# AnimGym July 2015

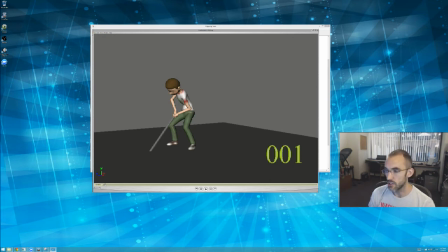1002s
So again, I'll just repeat it for everybody. When you're doing physical tests, the most interesting and the most difficult part of it, and what you should be focusing on, is always those physical transitions. It's those moments when the physical setup,
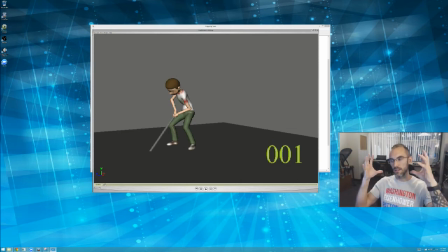1023s
the pulley and the weight, or the spring and the hammer, whatever it is. Just imagine it's like this Rube Goldberg machine or some sort of contraption that's set up. Never mind that it's bodies and like doors and
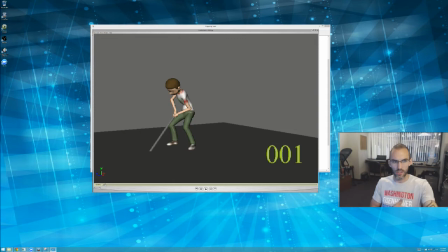1042s
tug of war ropes or whatever this is, a stick embedded in the ground. Never mind that. Just forget that it's like characters. Just imagine it's like this physical contraption. When the contraption breaks, or when the contraption changes, or when something sets off the contraption,
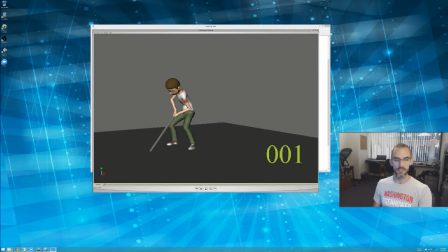1060s
that's the part that is the most difficult and is what we should be practicing. Okay. On this pull,
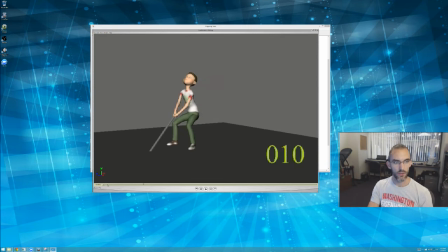1075s
this is slightly unrealistic, because what happens is he's pulling back presumably, and his weight doesn't yet even have a chance,
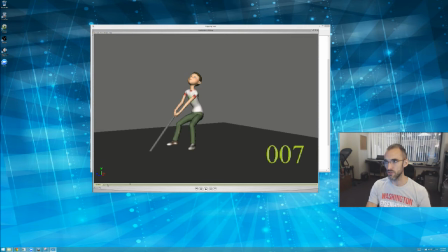1090s
like for longer than like maybe a frame and a half, 2 frames, to pull on this thing that's embedded before he starts moving forward again. And if you think about it, his arms are the only thing that could pull him back.
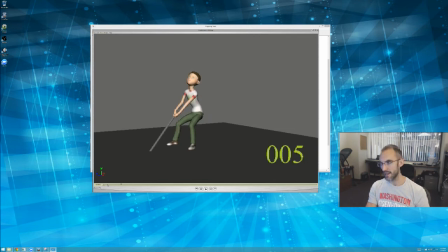1110s
And the screen right arm is maxed out. In fact, it's stretching. So what you've created here is kind of a very weak pull on this thing. I don't believe that first pull is actually very strong.
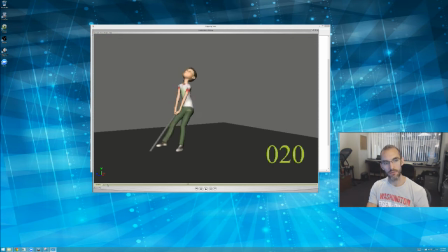1129s
Then on the second one, watch how he's pulling back even before that screen left foot plants. Again, we're kind of left to imagine that the
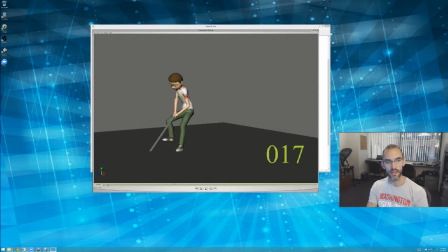1143s
sum total of the weight that he's putting against that thing is already set, is already at maximum even before that foot's put down. Right?
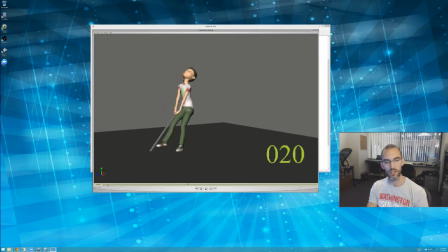1155s
Because he was able to pull and was already in the pose just as that foot gets placed down, and no pose change happens afterwards. So planting that foot doesn't actually give him any extra like oomph.
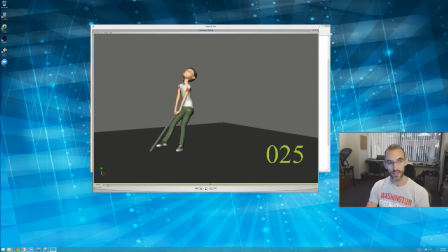1172s
What you would need to do is bring the hips closer to the hands in a pose change after that foot is planted, to show us that he's actually pulling harder and harder and harder and harder.
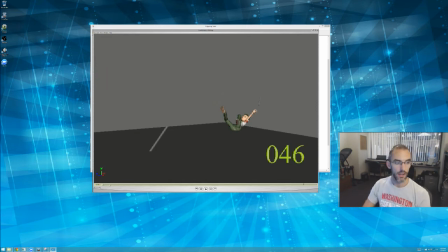1187s
Without pose change, we don't get that weight. Okay, and then I would say throughout is a little bit odd, how his hips are perfectly straight up and down, and it seems as though there's only rotation in his upper spine.
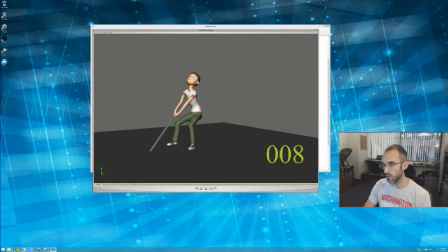1205s
And nothing else. So a few pose problems. I think you need to work out the spine. My guess is that you're not zeroing the spine between poses.
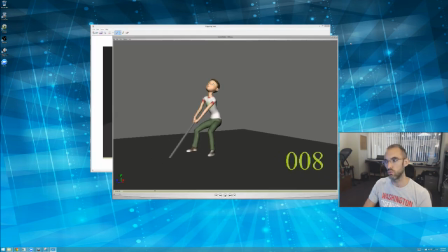1215s
I would do that because what it forces you to do is to rebuild your spine pose based on what's best for the frame,
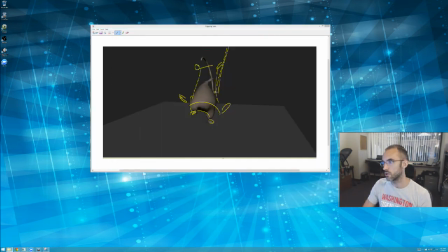1222s
and not rely on how far your previous spine pose is close to the next spine pose that you have. If you have to rebuild it from scratch every time,
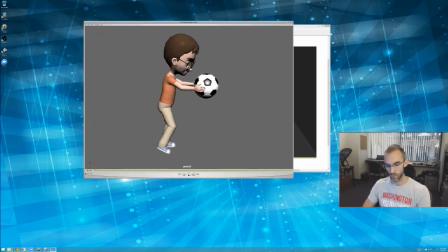1238s
you have to very much pay attention to what you've created in there and not rely on stuff. But still, I'm glad you're in the AnimGym. Thanks for being a good member of the gym here.